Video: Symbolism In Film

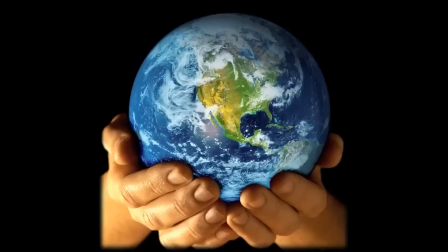[0:02]
Symbols have been around for thousands of years. Ranging from Egyptian hieroglyphics to company logos, symbols have expanded quickly.
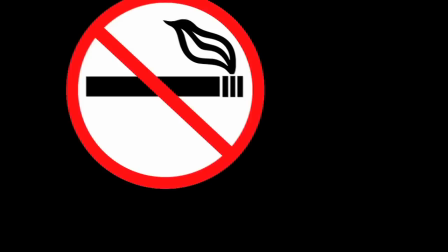[0:10]
There are countries all over the world that share the same symbols. It's as if symbols consist of a universal language that everyone can understand.
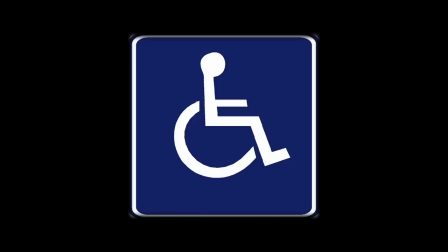[0:18]
A symbol is something such as an object, picture, written word, or sound that represents something else by association or resemblance.
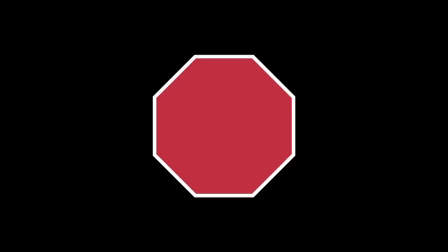[0:27]
For example, when you're driving on the road and you see this, what are you supposed to do?
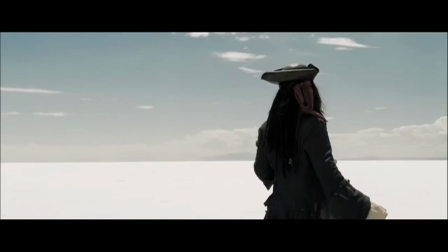[0:33]
That's right, stop. I'm here to talk to you about symbolism in film.
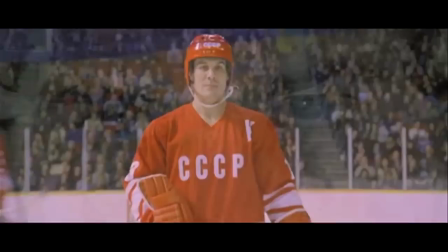[0:38]
Symbolism in film is very similar to that of the arts, only film has a much broader range.
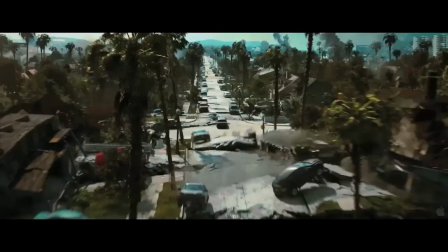[0:42]
It's the artistic method of revealing ideas or truths through the use of the story, color, sounds,
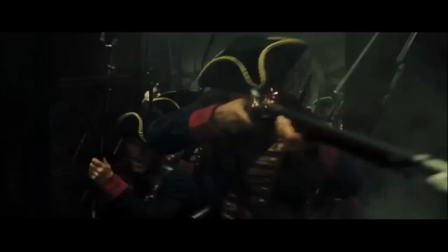[0:52]
objects, and effects. Let's break it down. Storylines, when it comes to symbolism, has a wide range of categories.
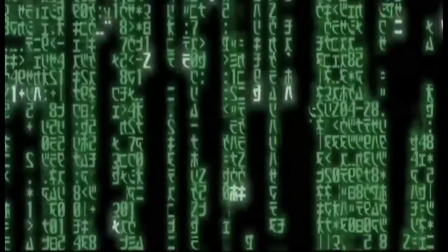[1:00]
Whether it's the characters we fall for or the wonderful locations used in the film, some movies go in-depth to express meaning.
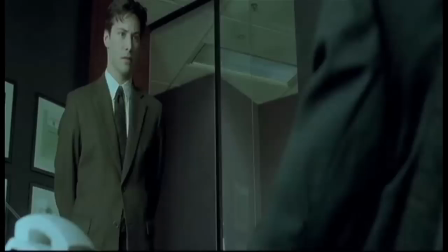[1:07]
Just look at the movie The Matrix. It's about a character named Thomas A. Anderson who is living a double life.
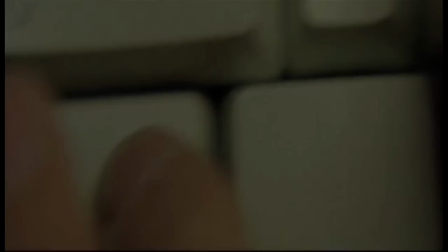[1:14]
One working for a highly respectable software company, and two, a hacker under the alias Neo.
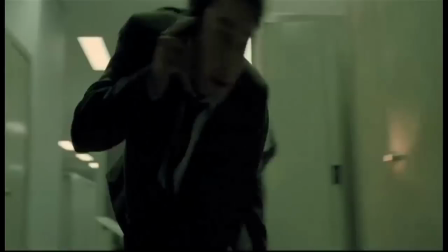[1:20]
The Matrix follows the progression of Neo going from regular guy to being exposed to the real world.
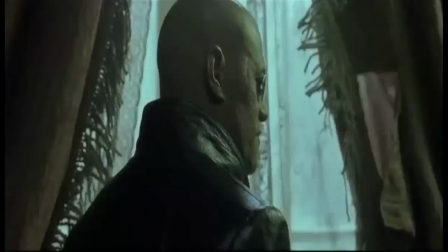[1:25]
A series of unusual events brings him into contact with a group of people led by Morpheus.
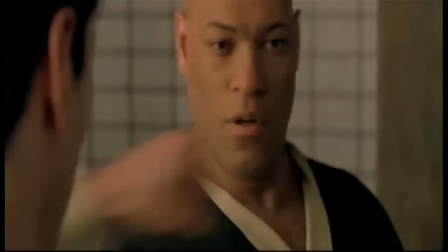[1:31]
Morpheus feels Neo is the chosen one, the one who will set everyone free from the Matrix. Let's take a look at the main character Neo Anderson.
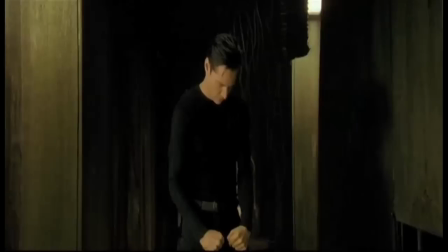[1:39]
If we took his nickname Neo and performed a little anagram on it, we would get the word one, meaning the chosen one. Neo also means new in Greek. Anderson, Ander, meaning man, and son, which is son.
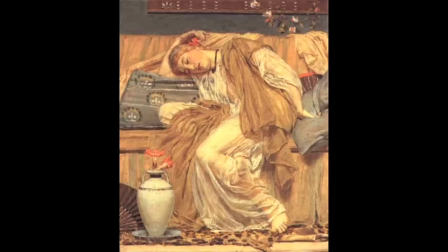[1:54]
Jumble these words and you get new son of man. In classic mythology, Morpheus was the god of dreams.
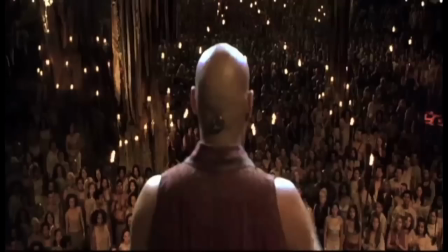[2:00]
In The Matrix, Morpheus constantly talks about dreams.
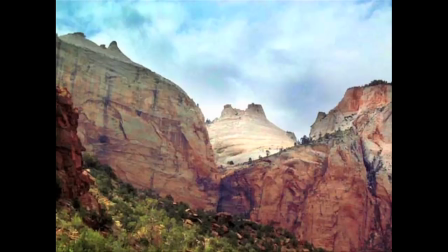[2:05]
Zion, the place that is home to those living in the real world, is based off of Mount Zion, which is located in Jerusalem.
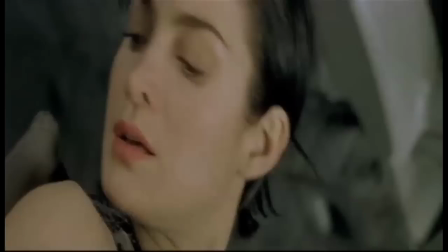[2:12]
Knowing all of this information, we can piece together that The Matrix is based off of the Bible.
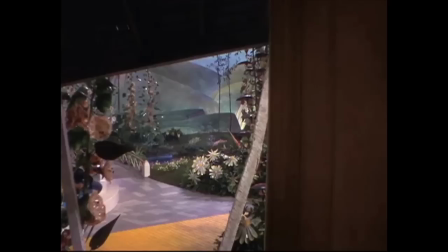[2:18]
Neo, representing the chosen one who will save all the people of Zion. Let's take a look at color.
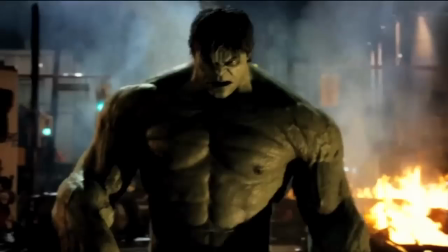[2:24]
Color plays a huge role when it comes to movies, whether it's what the characters wear or the look of the film.
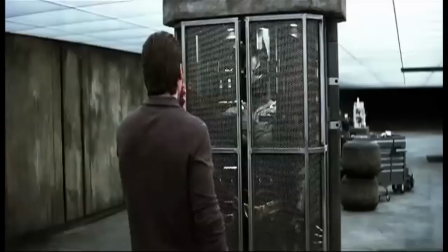[2:31]
Look at superheroes. The costumes that they wear symbolize their true meaning. Batman wears a dark suit to symbolize a bat.
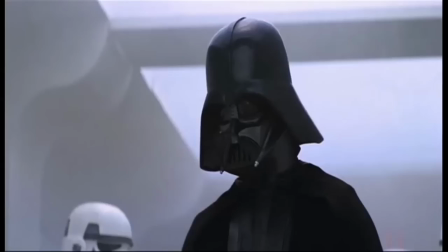[2:39]
Captain America and Spider-Man wear red, white, and blue to represent true American heroes.
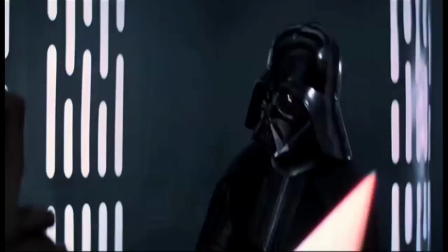[2:45]
Then there is this guy, dressed in all black to represent being evil and provoke fear into his enemies.
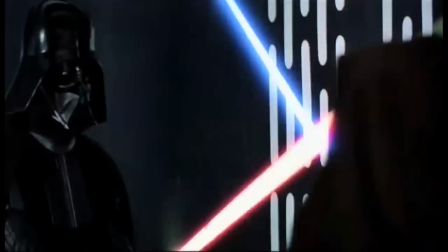[2:51]
Look at his weapon. Red color, symbolizing evil, while his enemy, who fights for all that is good, wields a blue or bright color lightsaber.
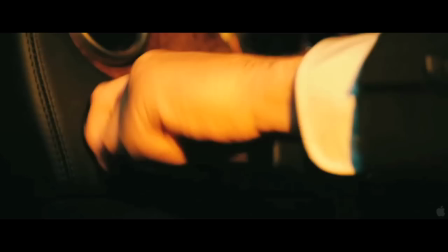[3:00]
Color truly gives meaning to a film. Everyone who watches an action movie has to watch it at a loud volume.
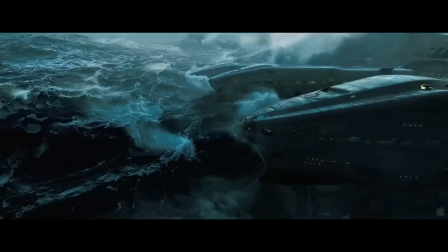[3:10]
That's the best way of experiencing the movie. When it comes to sound, the audience can be easily persuaded or manipulated if the right sounds are used.
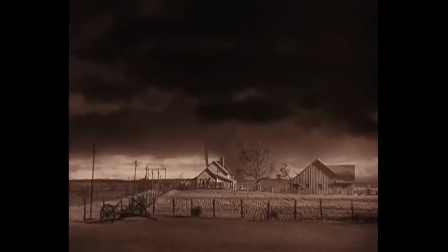[3:19]
When you're watching a movie and you hear wind, 9 out of 10 times something bad is going to happen.
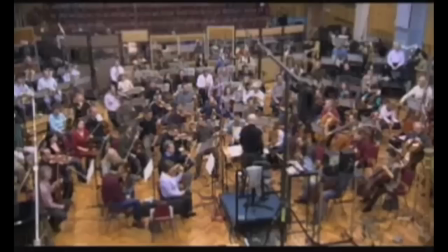[3:27]
It's an old Hollywood trick. Music often defines a scene.
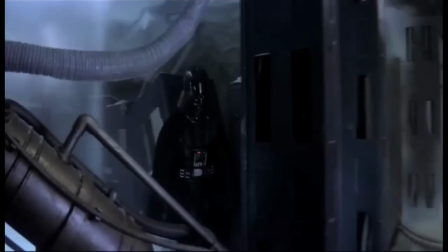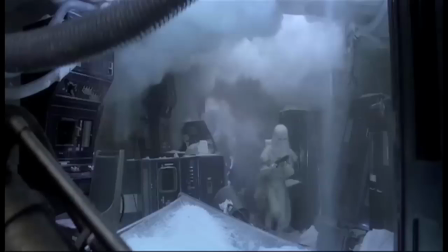[3:40]
What happens if we took out this scary music and put in this music?
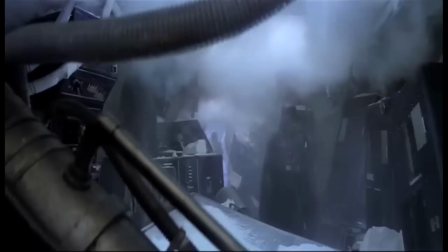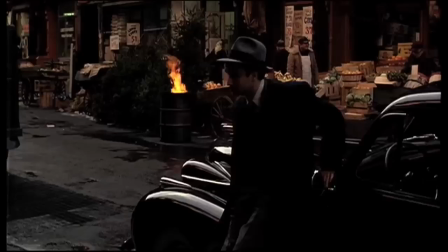[3:52]
It changes the whole feeling of the scene. Objects symbolize a reoccurrence of an event in a movie.
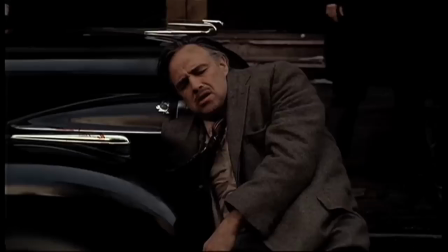[4:00]
For example, the Godfather series. Every time an orange is in a scene, someone dies or death is being talked about.
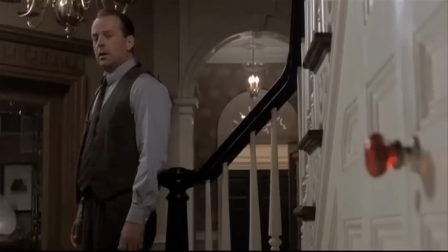[4:07]
The objects foreshadow something in the future. Look at the movie The Sixth Sense.
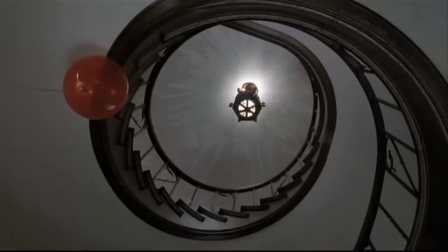[4:12]
Objects that are in red, like this doorknob, the character's sweater,
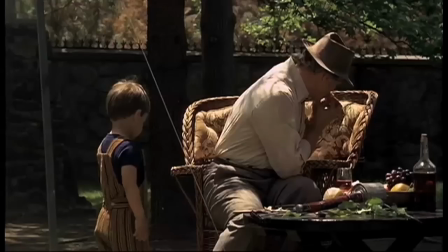[4:18]
or this red balloon, foreshadow something scary is about to happen.
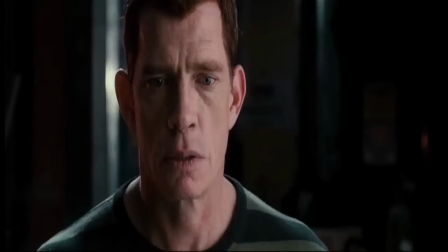[4:23]
Objects are tough to spot, but once you do, you easily pick up on the symbolism.
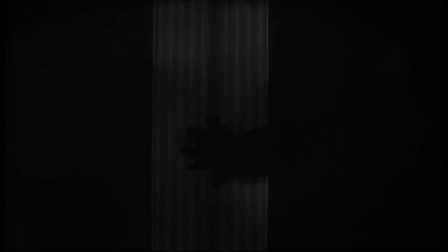[4:29]
Simple effects like black and white symbolize events that happened in the past. It also represents old.
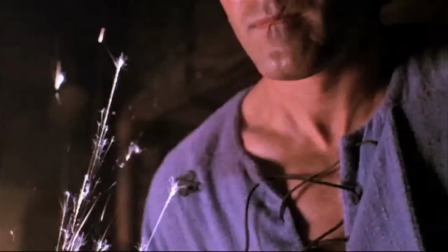[4:35]
When you switch the color, that gives a vibrant new feeling. Take a look at the simple cross dissolve.
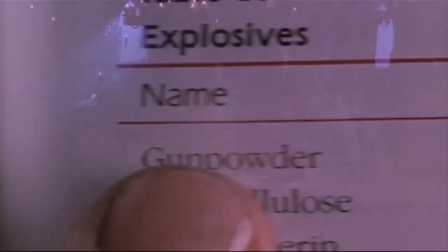[4:42]
A cross dissolve is when the film cross cuts between two shots. This represents a passage of time.
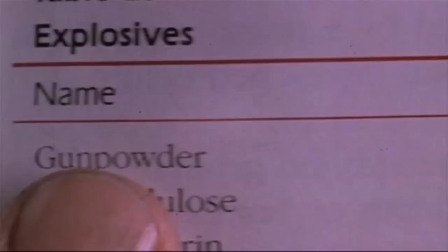[4:54]
What happens if we took out the cross dissolves? The symbolism of a passage of time is no longer there without this effect.
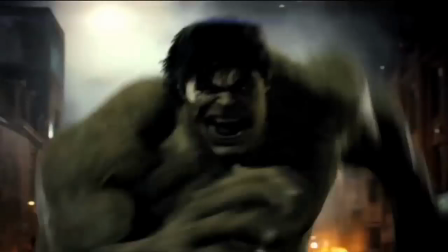[5:05]
Hopefully now you understand that there is a wide range of categories that filmmakers use to express meaning.
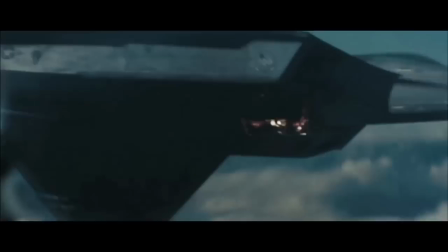[5:11]
Symbolism in film may be tough to pick up on at first, but once you do, you'll be looking at movies in a whole new way.